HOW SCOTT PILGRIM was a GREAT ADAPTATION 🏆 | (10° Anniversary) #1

The credibility of our story hangs in that, and the word of Scott is full of situation that needs to be sell to the audience correctly,
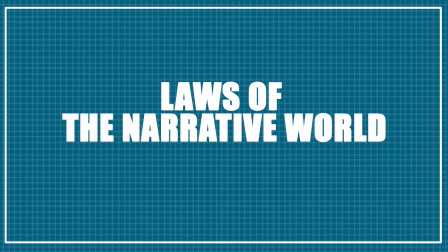8:21 otherwise they will stop seeing it, because it's stupid. To establish the loss of the narrative word, it needs to be gradually, so the viewer gets introduced in the story.
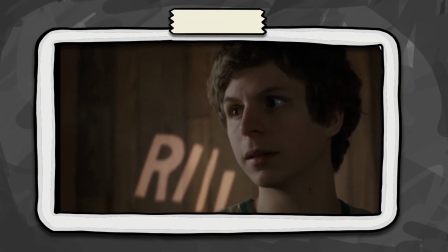8:30 First we saw at the beginning, when the sofa moved away, then the animated titles, the abrupt transitions, and the mysterious phone calls.
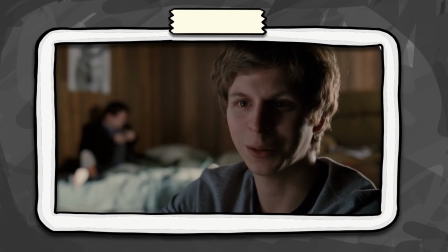8:39 They are going too small, too big. Scott ordered a package from Amazon, when an email arrives, explaining something important.
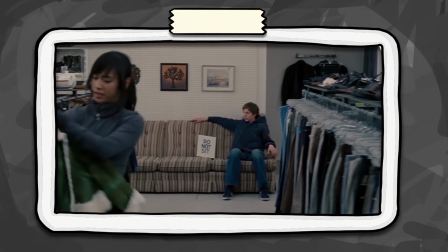8:49 But again... On the date with Knives, Scott seems distant and disinterested, even tries to break up with her.
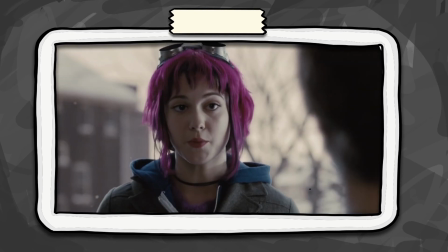8:56 Ramona brings his package, and he manages to convince her to hang out with him. They start talking about their past.
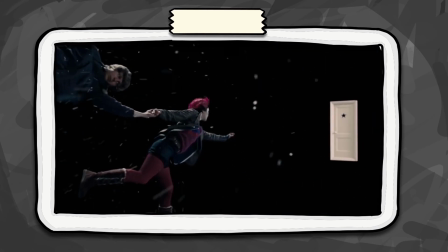9:02 They are making a connection. That's why the door appears. It is a symbolism of something new.
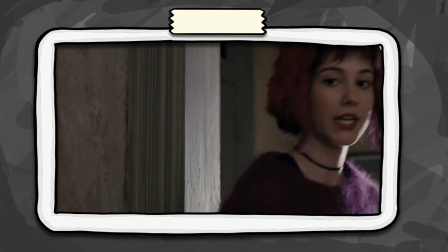9:07 They go to Ramona's house.
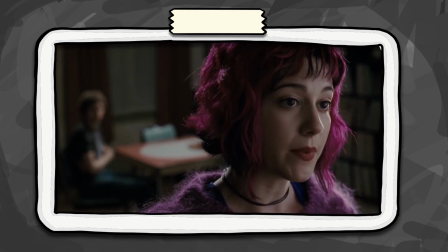9:09 She offers him tea to warm up and gives him a lot of different flavors and I can easily say that half of those are in my pantry.
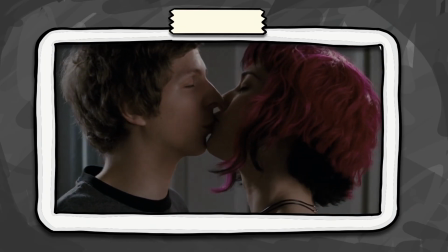9:17 This is coffee by the way, they start kissing and Scott sees hearts and music.
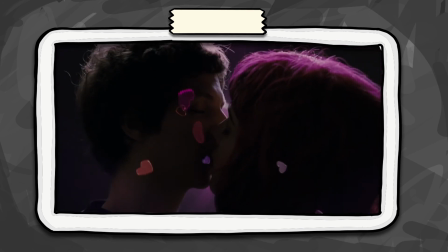9:22 I guess it is the typical representation of fireworks and bells.
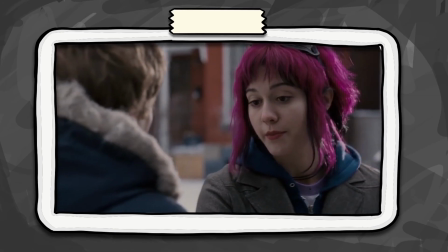9:27 To express graphically how in love he is, Scott invites her to his gig at night and Ramona is kind of surprised.
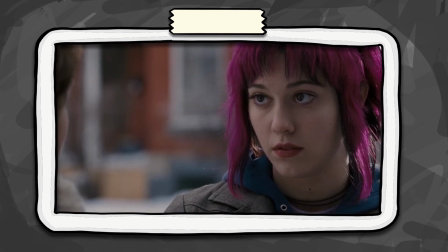9:34 You have a band. Yeah, we're terrible. Please come.
And well, of course, another musician to the list. Have you realized that all Ramona's eggs have something to do with music or performance in general?
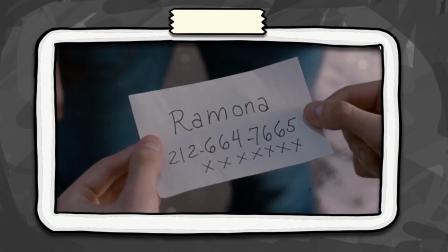9:47 She gives him her number with seven X's at the bottom. Yeah, baby, for shadowing.
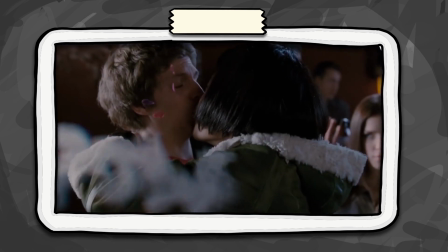9:52 At night, Ramona shows up, but also does knives. I swear to God, I keep forgetting her.
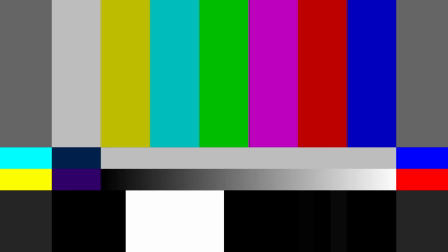10:00 It's just me. Just me. Yeah. and it's so freaking awkward. I love it. I will leave this video here. I think has been clearly expressed the way to introduce the viewer little by little into this craziness and how they accomplish it.
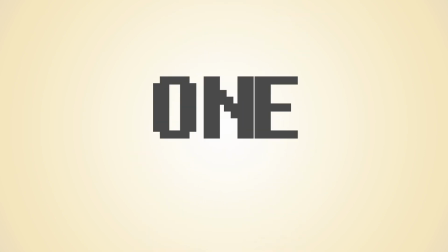10:15 In the following video, I will explain the seven evil exes and more. I hope you have learned one or many things with nothing else to say.
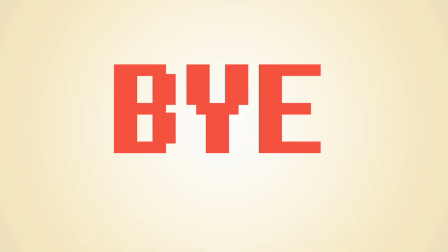10:23 Bye.